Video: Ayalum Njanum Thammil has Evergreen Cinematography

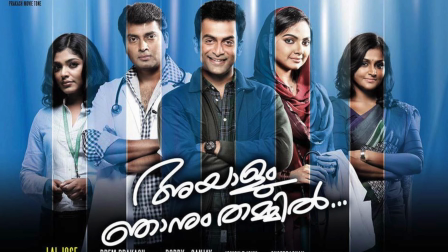So hey guys, today we're gonna be doing a film that's really close to my heart.
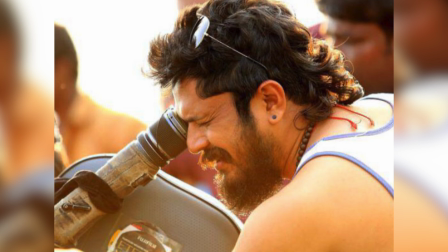It's Ayalum Njanum Thammil, and the cinematography is by obviously Jomon T. This is a film that kind of changed the way I looked at films,
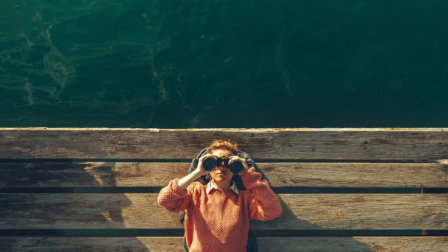that changed the way I looked at lighting.
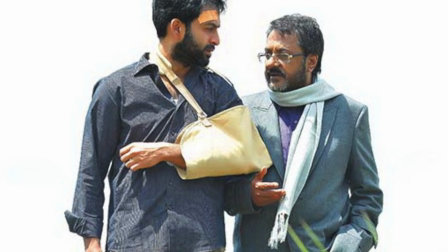We're gonna get into it in depth today, but it's really ahead of its time the way it's shot, and obviously the film itself, it's such a beautiful film.
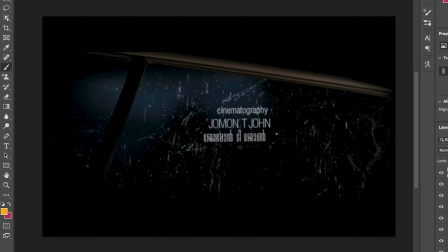So let's get right into it, guys. Obviously, the cinematography is by our legend Jomon T. What an amazing time for Jomon T. He really proved that there are a lot of new things that can be brought into the cinematography aspect in a film.
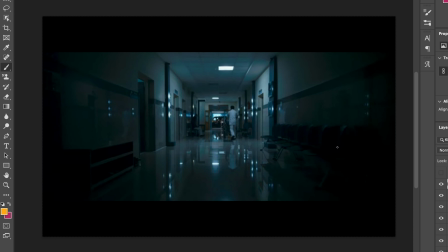So this is actually the beginning of the film, and the film is actually split into, you know,
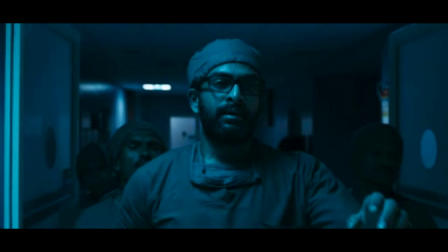like that present situation and obviously the past where he has his
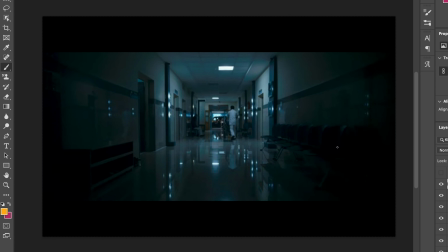uni life and his time at the redemption hospital. So in this sort of scene structure, we're getting really like blue tones. If we look at the colors here, it's like very blue, and you know, it's very interesting how he's used colors.
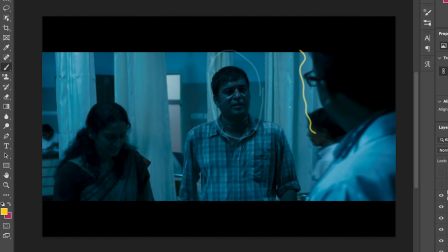Everything here is quite blue, and all this is actually done through obviously color correction.
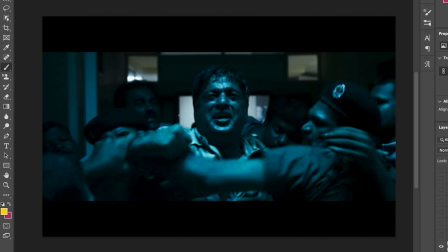So you can see here as well, like it's very monotonous, this color structure. It's got like maximum of like two tones of color in here, maybe around here, and this blue, and it's really like lit from top. It's really high key, very dramatic sort of lighting, which I love here.
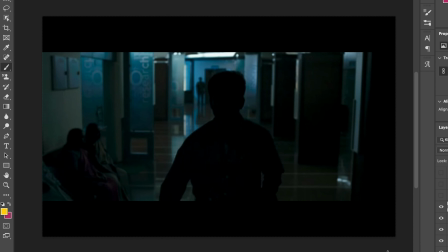Another aspect of Ayalum Njanum Thammil is the inspiring use of silhouettes in this whole film. So as you can see here, the introduction of Prithviraj itself is just coming in with with a silhouette.
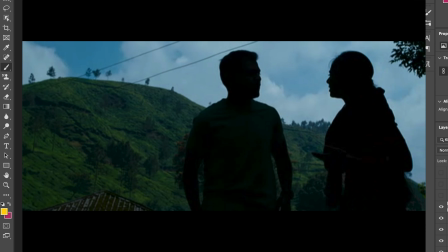There's a lot of silhouettes that's been used in the film.
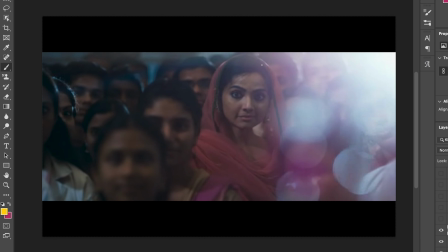So this is again, you know, coming back to the flashback scenes where they're having their college life. This is very 2012, you know, all this sort of effects, like bringing elements in the front of the camera. I mean they still use it, but it's quite old. There's a lot of flaring happening.
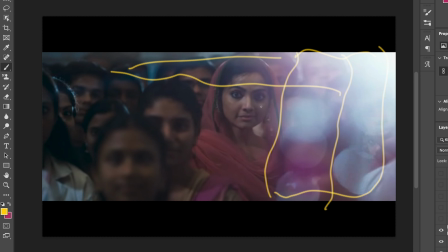That's pretty good, but overall there's a lot more of colors, and he's trying to bring in those, you know, shiny glitters sort of thing to just change the mood of the film from compared to the present situation that's going on,
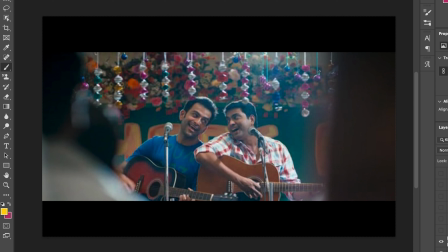which we discussed earlier. Again, so this, he has closely worked with the art department to sort of bring in a lot of funky elements just to brighten up the frame and just bring in a lot of colors. And obviously look at what they're wearing as well, all that adds up. He's wearing this blue shirt.
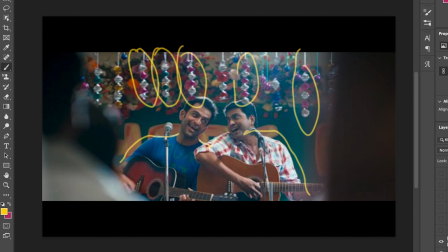It's quite saturated, it's quite colorful, and we can see all the colors in frame. It's quite bright as well, the frame, and there's a lot of flare coming in. It's a very interesting way of separating two time periods.
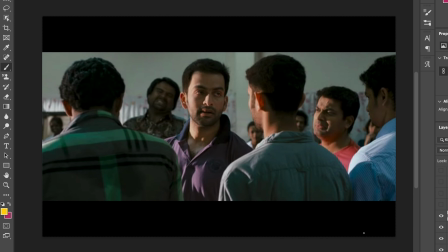Okay, so this is another thing that I wanted to discuss about the lighting aspect of this film. This is an iconic Jomon T. sort of a lighting. I don't know how it is. It is hard lighting, but it still has a bit of softness to it.
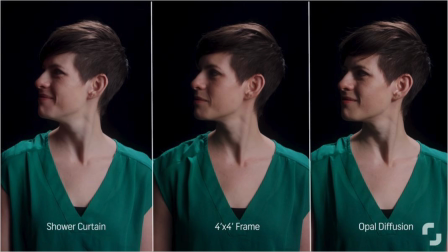I think he adds a small, fraction of a diffusion, and shoots the light, points it out a bit farther than usual.
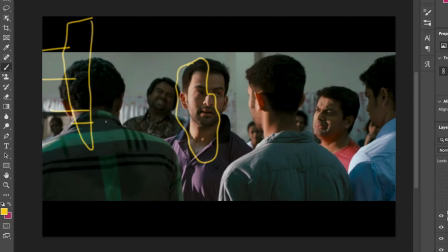It's quite interesting how it comes out on the faces. It's more natural. It's got a distinct look, and also I think he adds a polarizing filter in front of the matte box,
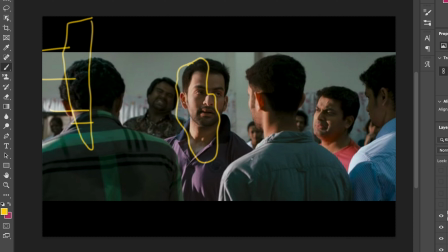which makes it interesting to look at. Like definitely brings out more details in the highlights, and I think that's how he achieves this look.
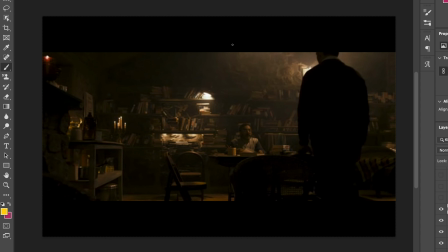So this is what I was talking about in this redemption hospital, the use of atmospheric lights. I love these shots. You know, I've never seen these kind of use of practical. So as you can see here, these candles, these lamps,
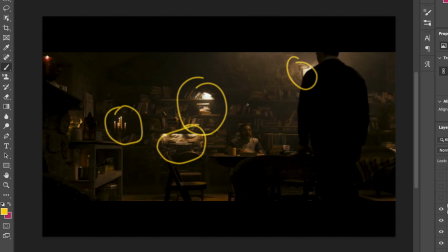very spotted kind of lighting in where areas where you have to, you know, like it's all over the place, but it's good. It's got these small pockets of light in the frame, and it's just beautiful.